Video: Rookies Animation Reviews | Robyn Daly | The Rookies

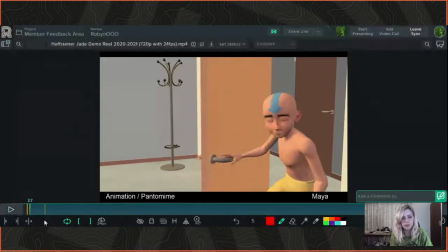(11:17)
Oh gosh, you see what this thing does. What the hell is happening here? Why do you hate me so much, Sync Sketch?
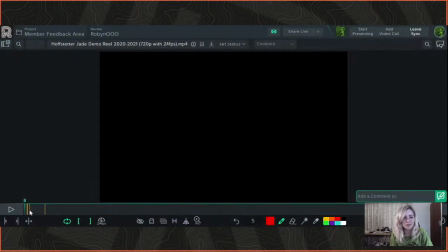(11:25)
Trying to make me look bad in front of my friends.
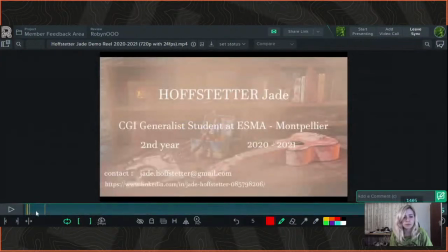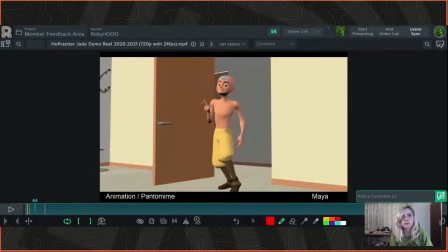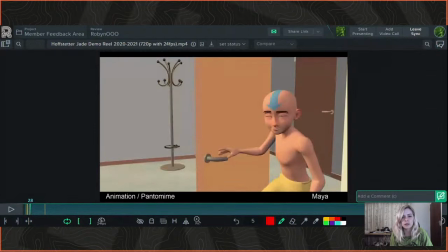(11:41)
Okay, so as he walks in as well, it starts happening here before it cuts to the next shot. But his hand lifting like this. You also want to be aware of, as well as arcs in your movements and stuff with characters,
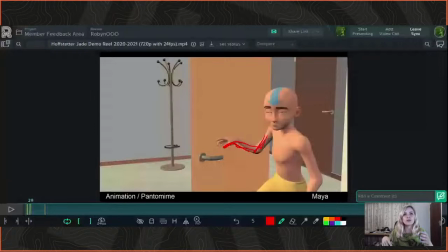(11:57)
you want to be aware of kind of keeping nice, smooth, flowing lines. Obviously, sometimes you're going to have an awkward character, but that's because they're an awkward character, and then they're all like jutting elbows and knees and stuff, and they look awkward and stuff. But when it's just a normal character, a normal person, you want to tend to have like nice long lines and curves and stuff.
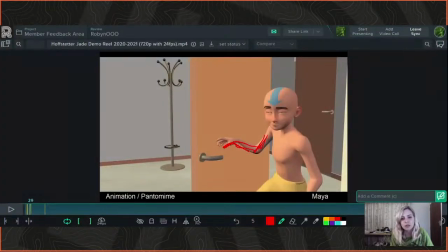(12:14)
And here it's a bit of an ugly sort of pose here. And what would actually happen is when you're opening a door, you're putting all this power and energy into pushing it open. And once you let go of the handle, that power and energy is going to still follow through on that movement as you let go.
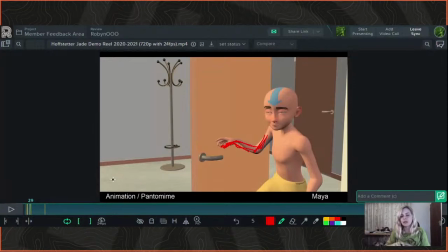(12:30)
So he's not going to just let go and then bring his arm back like that. He will follow through on the action, let go of the handle. I don't know if you can see what I'm doing here. That's the problem with these cameras. I can't see what I'm doing.
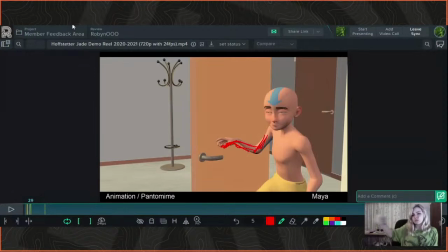(12:43)
So he's going to push through, his arm's going to follow through, and then it's going to like sort of lift as he releases that energy, as he lets go of the handle. So you've got that nice smooth movement, and then the arc as it comes up, and then he's going to bring it back into his body. Not as obviously exaggerated as what I'm doing, but I'm just trying to show like what I mean here.
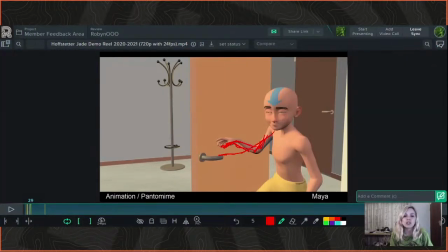(13:02)
So his arm should actually be like outstretched over here as he walks through, because it's also actually quite jarring to have that sort of right angle of his elbow and then his wrist pointing the opposite way.
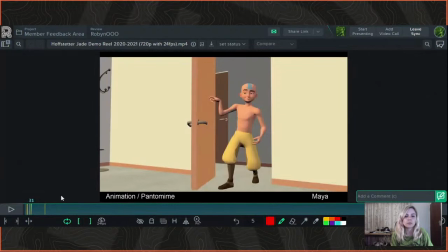(13:16)
So I'd keep it straight here, possibly still actually on the handle. And then here he lifts it a bit here. As it moves forward, he'll bring it up in sort of like a nice smooth arc.
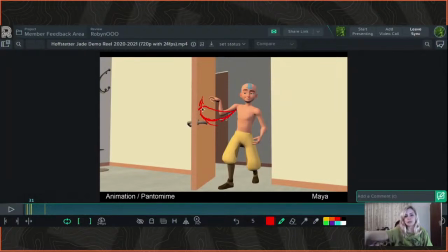(13:32)
The wrist will kind of have a bit of like a follow through on that. So the wrist will be slightly bent as it comes up. So he would actually, he'd let go. He would start moving his arm up first, and then he would let go, and then his arm would come up, and there would be that overlapping action on the wrist as it comes up,
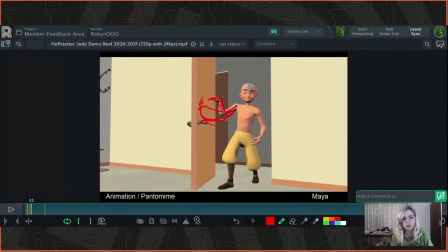(13:51)
and that'll give it a nice smooth movement as it comes. Because at the moment, this is quite an ugly sort of silhouette to have of your character. And the same thing here with this jutting elbow and this hand also, the wrist is going the opposite direction.
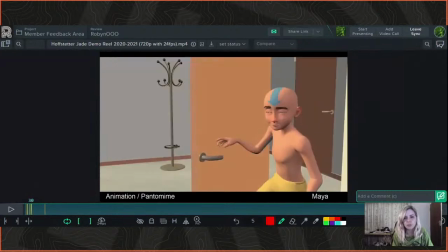(14:03)
It's quite a jarring look. It's not like an attractive pose to have, and it just doesn't really look that natural.
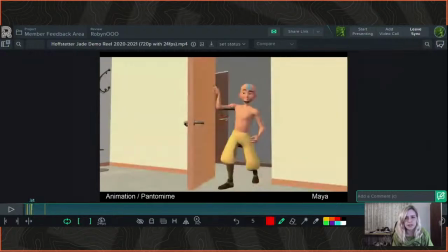(14:10)
You want to try and avoid those sort of right angles to the joints. The hand also here, it just looks quite unnatural and stiff again. So I would have it like maybe here with the hand dragging back like that.
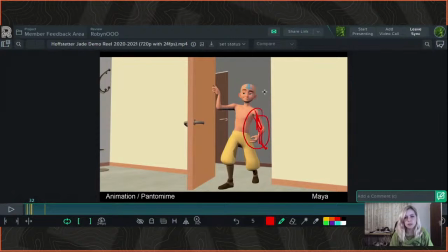(14:28)
I don't know if you can see what sort of perspective it's at, but it would be a lot more relaxed and sort of dragging through there as well. His legs are, I think, a little too bent as well over here.
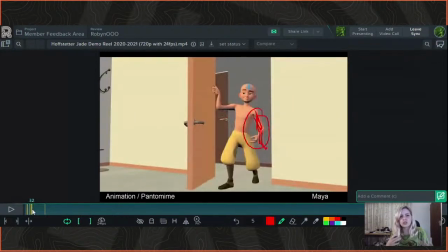(14:43)
Because, as you're walking, I know he's doing a sort of a strut, so he is a little more bouncy on his knees. But as you step, even if you're doing a strut, there is a moment where your legs are not fully extended, but a lot straighter than what they would be, unless you're like sneaking up on someone or something,
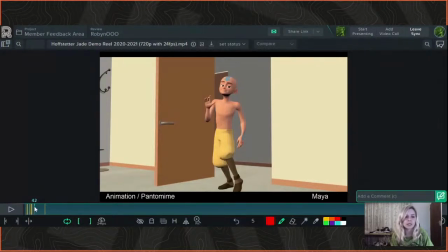(15:02)
like literally crouching down. But he's not like literally crouching here.
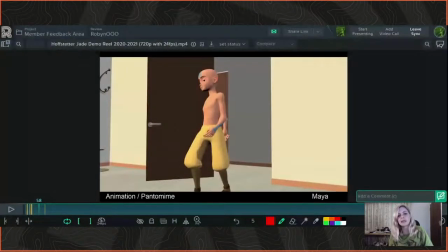(15:09)
It's very cute how he kind of like struts and does that little at the end. It's got a lot of character, and that's a really cute touch there.
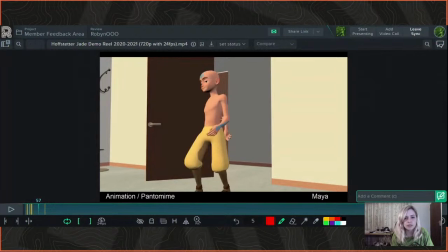(15:21)
And be careful, his body is kind of just looks a little too unnatural over here with his hips tilted so far in that direction.
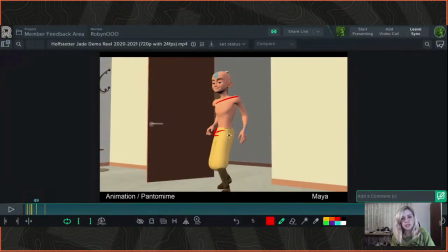(15:32)
His hips are very tilted and his shoulders are very rigid. So I would not rotate them as much backwards as they are there.
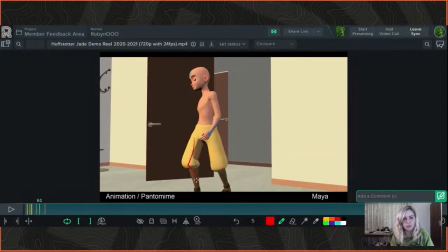(15:44)
And then as he steps on this foot, again, the knee is still very, very bent throughout that whole like transferal of the weight and stuff. It really works here. He walks forward and then he sort of, that's a very nice little thing where he does that weight and stuff.
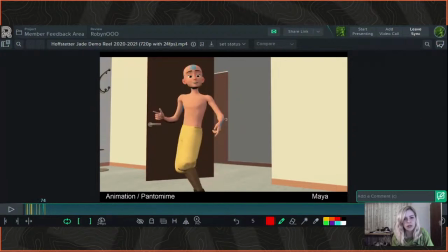(16:00)
That's very nice. So I would try and just sort of mimic that with this step here. So have his knee straighten as he steps forward.
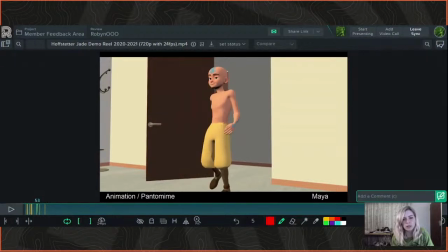(16:09)
It's almost like he's not taking enough of a step forward. And it's almost as if he's standing on a step or something there, or like he's stepping on his tiptoe and keeping his leg bent. So, you know, even when you're walking like that, you're still going to step onto your heel first.
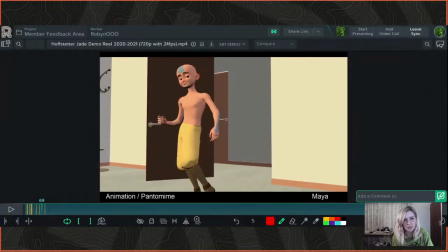(16:27)
So his leg should be extended as he steps there, and then he can bob back down on his knees, and then, you know, the rest of the walk can continue there.
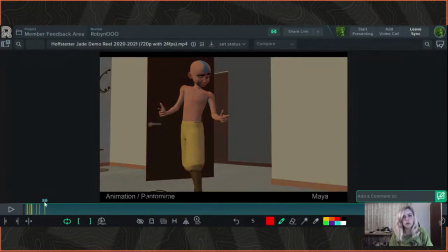(16:36)
And then over here, just for that end bit, I would have a little more sort of overshoot on that action as he brings his arms up. So he would bring them up and then be like, you know, so just have them go slightly higher up and then settle down, and have some, you know, secondary action on the hands so that they would come like a few frames later, just offset those a little bit there.
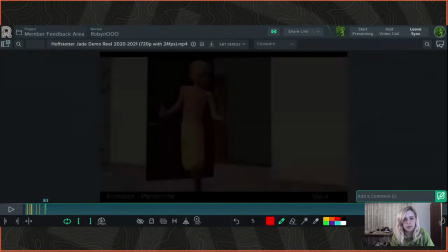(16:57)
But that whole movement is very nice on the whole at the end. It's very cute.
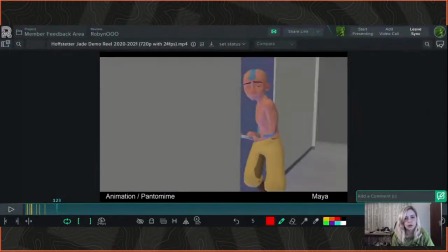(17:07)
So we've got, you know, a similar sort of action happening here with a guy opening a door, just in a different way, with different emotions.
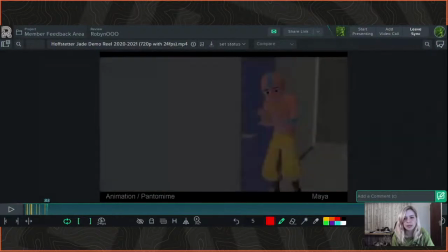(17:15)
He looks quite scared here.
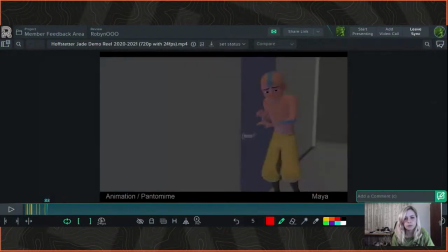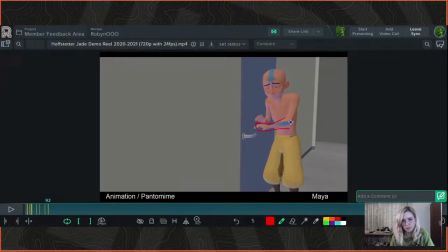(17:26)
The perspective of this arm looks a little strange. I think it's just maybe rotated a little too far this way, I think, towards his body. I would just pivot that a little bit so it's more forward,
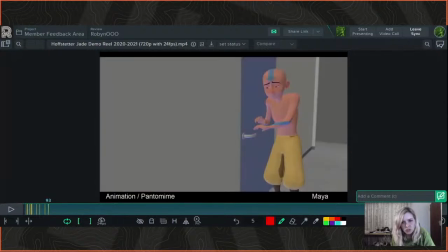(17:41)
because it looks really sort of like thin and just strange at that like total right angle to his body there.
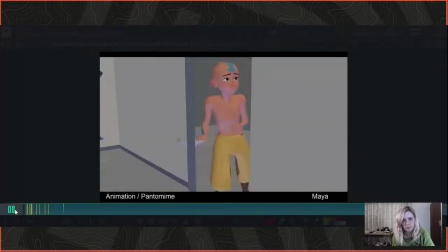(17:53)
His shoulders are nice as he pushes the door there and puts his weight into it.
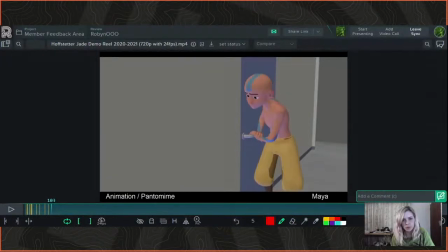(18:00)
That's very cool. I would just watch the hands on the door handle there. They look a little slippery there. It's like they're not really gripping the door handle. They're just sort of swiveling around on it.
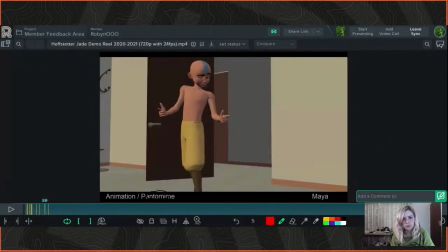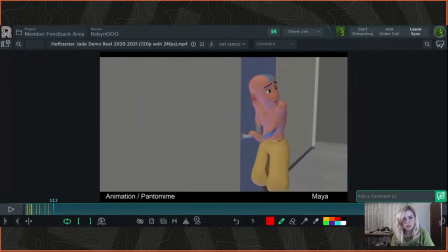(18:22)
It's very expressive. His face looks great. I would just maybe offset the eyebrows a little bit there. They're twinning quite a bit.
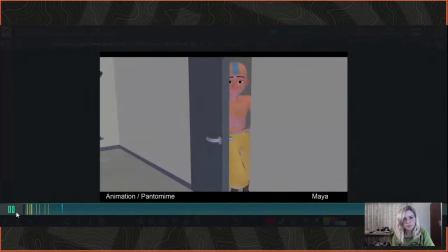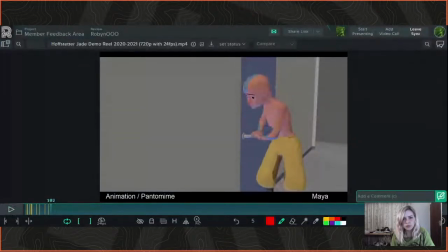(18:41)
There's a lot of constant movement happening here, and it almost looks like there are no key poses with in-betweens, if you get what I'm saying. It's almost as if they're all just sort of, it's going from like one to the other, and there's no distinctive key poses here. There's nothing,
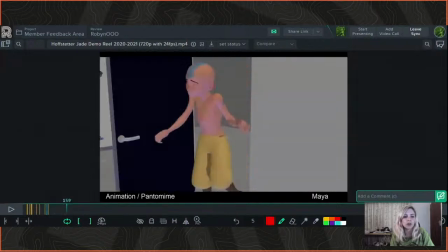(19:01)
you know, there's no part where it like settles for a bit so you can grasp what is happening in the scene and sort of register it before it moves on to the next one.
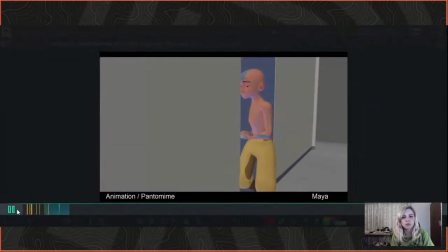(19:09)
It's just a lot of constant sort of movement happening, if you get what I'm saying there.
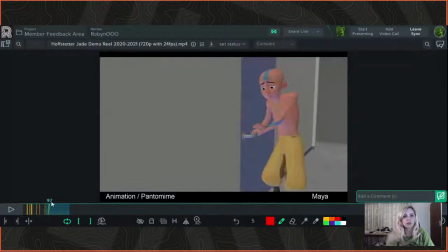(19:23)
So people don't really like have constant flowing movement.